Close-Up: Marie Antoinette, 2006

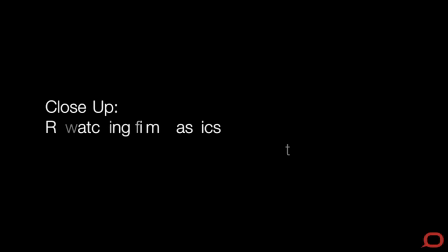Friendship between Austria and France must be cemented by marriage.
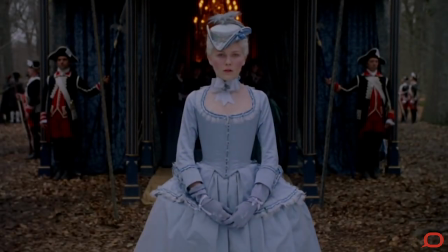My youngest daughter Antoine will be Queen of France.
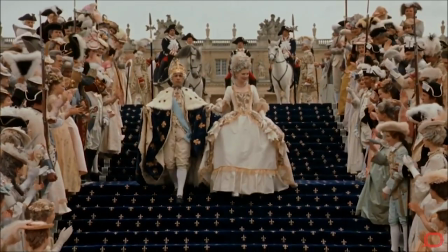Welcome to the court of Versailles in the 18th century. This is Marie Antoinette,
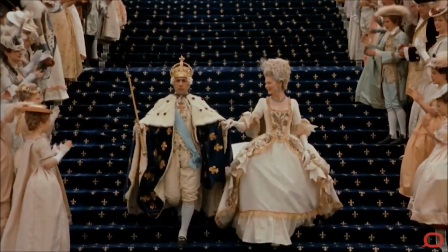a film that was equally loved and equally loathed by critics and by spectators and certainly by my students.
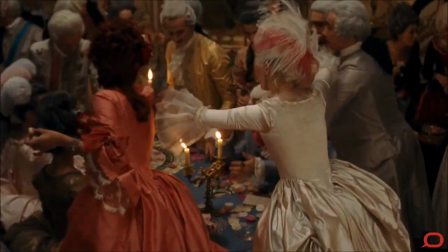I'm going to confess at the outset, Marie Antoinette is my favourite of all of Coppola's films, and I have a lot of time for Sofia Coppola.
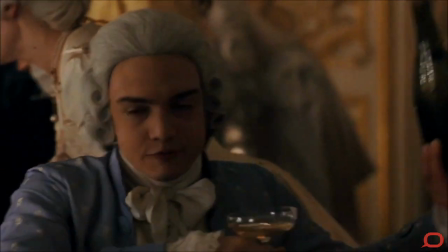I think she's carved out a fantastically innovative position in a very difficult
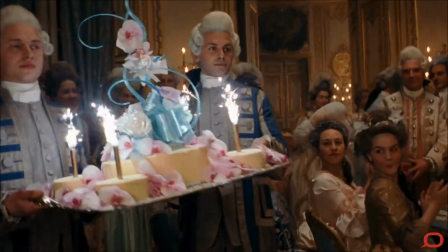area in American mainstream slash Hollywood cinema.
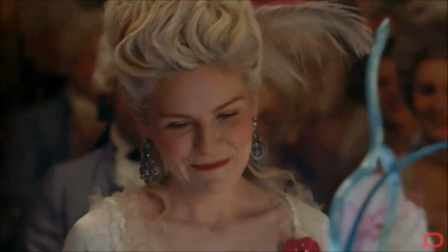The biggest criticism that was levelled at the film that I could tell from the contemporary critics was
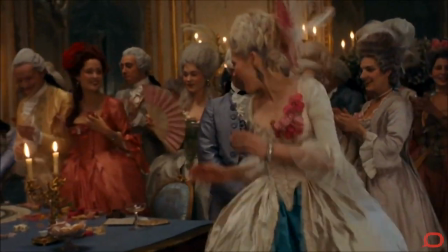if a filmmaker decides to depict history on film,
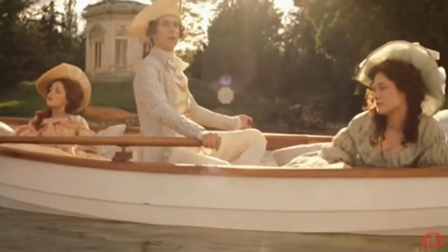the filmmaker has a responsibility to that history.
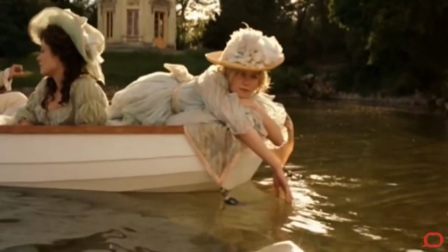So obviously, this film was critiqued as frivolous adolescent period drama.
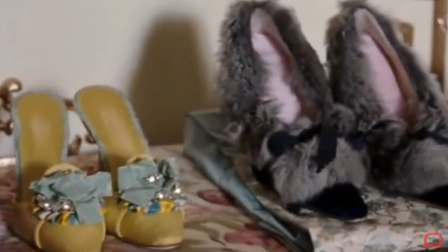The sequence that you're currently watching looks pretty frivolous adolescent. It looks almost playful.
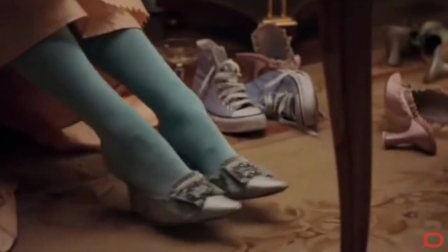In some of the worst criticism of the film,
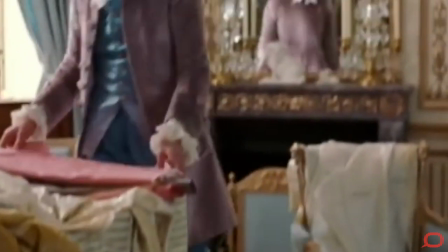certainly some of the harshest, The film was accused of abusing historical facts, of abusing historical events.
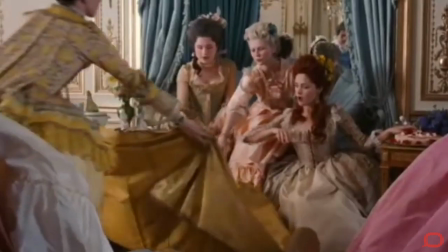What, critics asked, does this film have to do with history? Could we even call it a film history?
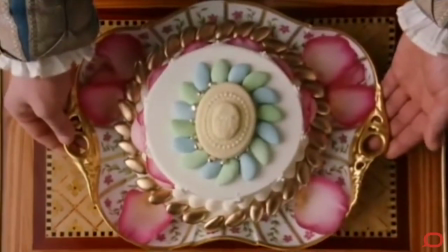That's precisely the question I want to tackle in this segment of Close Up. What does a film have to do with history?
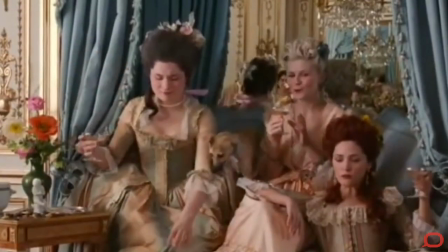My answer in the case of Marie Antoinette is simply everything.
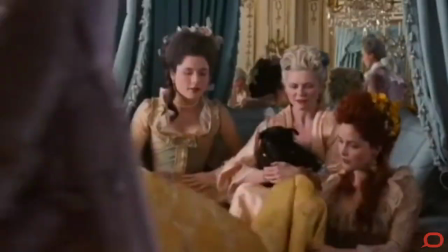I'm going to argue that Marie Antoinette is in fact a very sophisticated film about history.
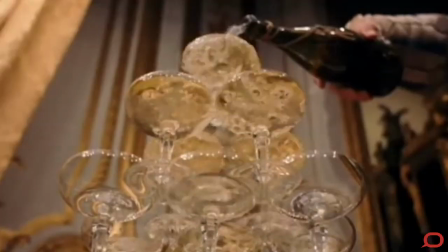In spite of its divisiveness, this film has a lot to say about the way we experience the past and
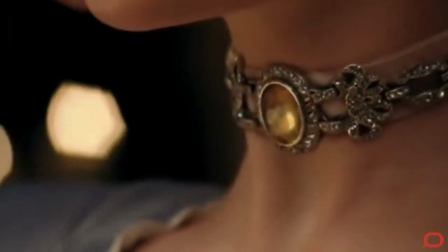the way that the past becomes present and relevant to us in the present.
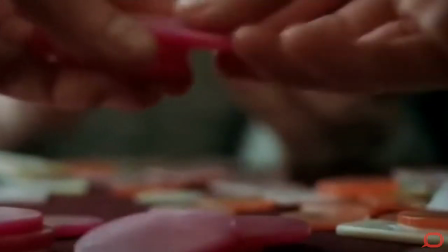Let's look at a scene from the film and I'm going to try to explain what I mean.
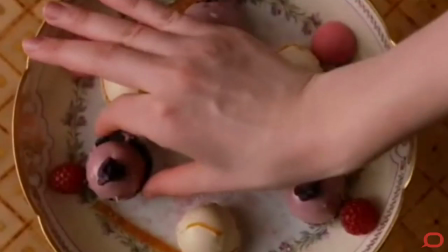What you're listening to is Bow Wow Wow's 1982 New Wave classic,
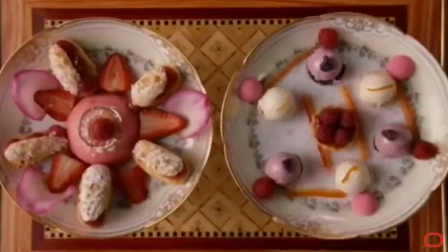I Want Candy, which is itself a cover of a 60s song.
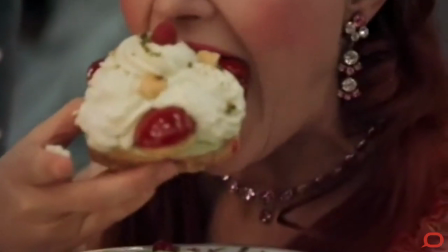So what is Coppola doing, cutting 18th century history to New Wave music?
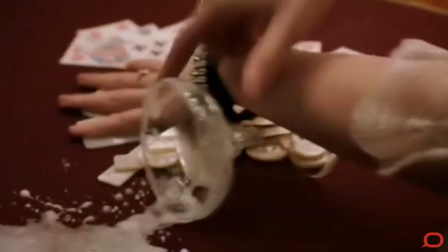I mean, it's the height of anachronism.
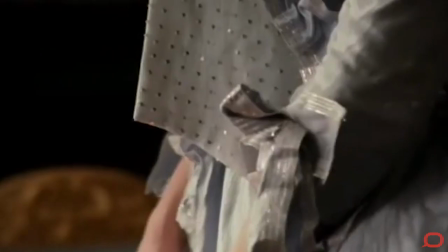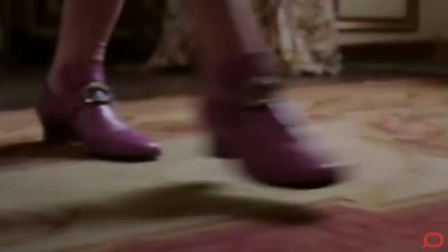Okay, start looking at the way movements engage with the music.
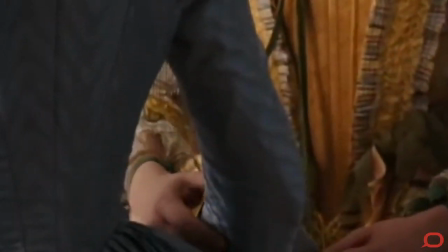the way that images and sounds start to almost become rhythmic.
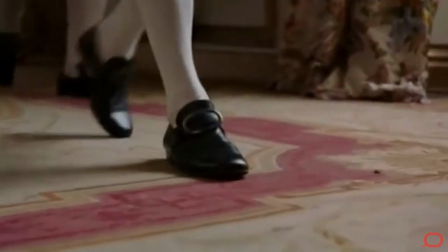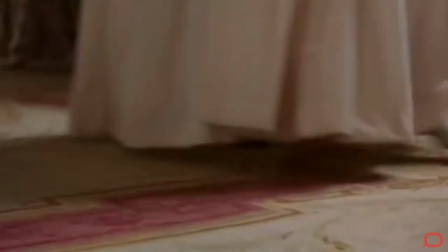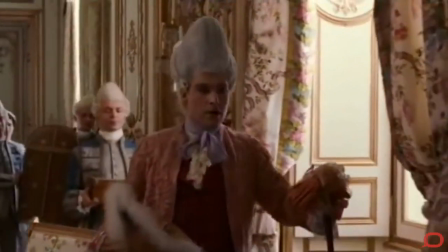It is a history film, obviously. Coppola went to such great lengths to actually be able to shoot at Versailles.
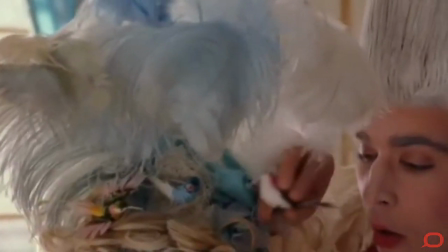I think it's the first film, in fact, that was ever granted permission to shoot within Versailles.
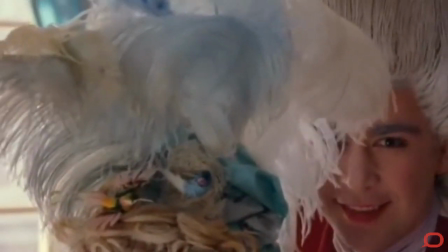In another sense, though, it seems almost a subversion of history.
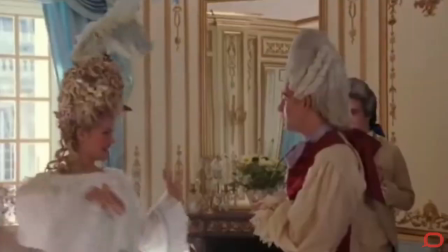Can a filmmaker actually be interested in historical fact and then completely exaggerated to this extent to give it a new rhythm,
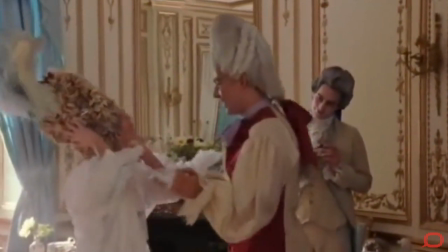a new sensibility, to try to bring it into the contemporary. And I suppose that's the foundation of my argument,
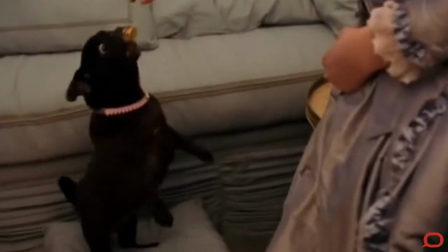that this is not history as detached, clinical,
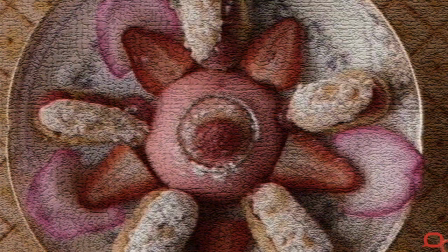authoritative fact, but as a living, breathing history in the present.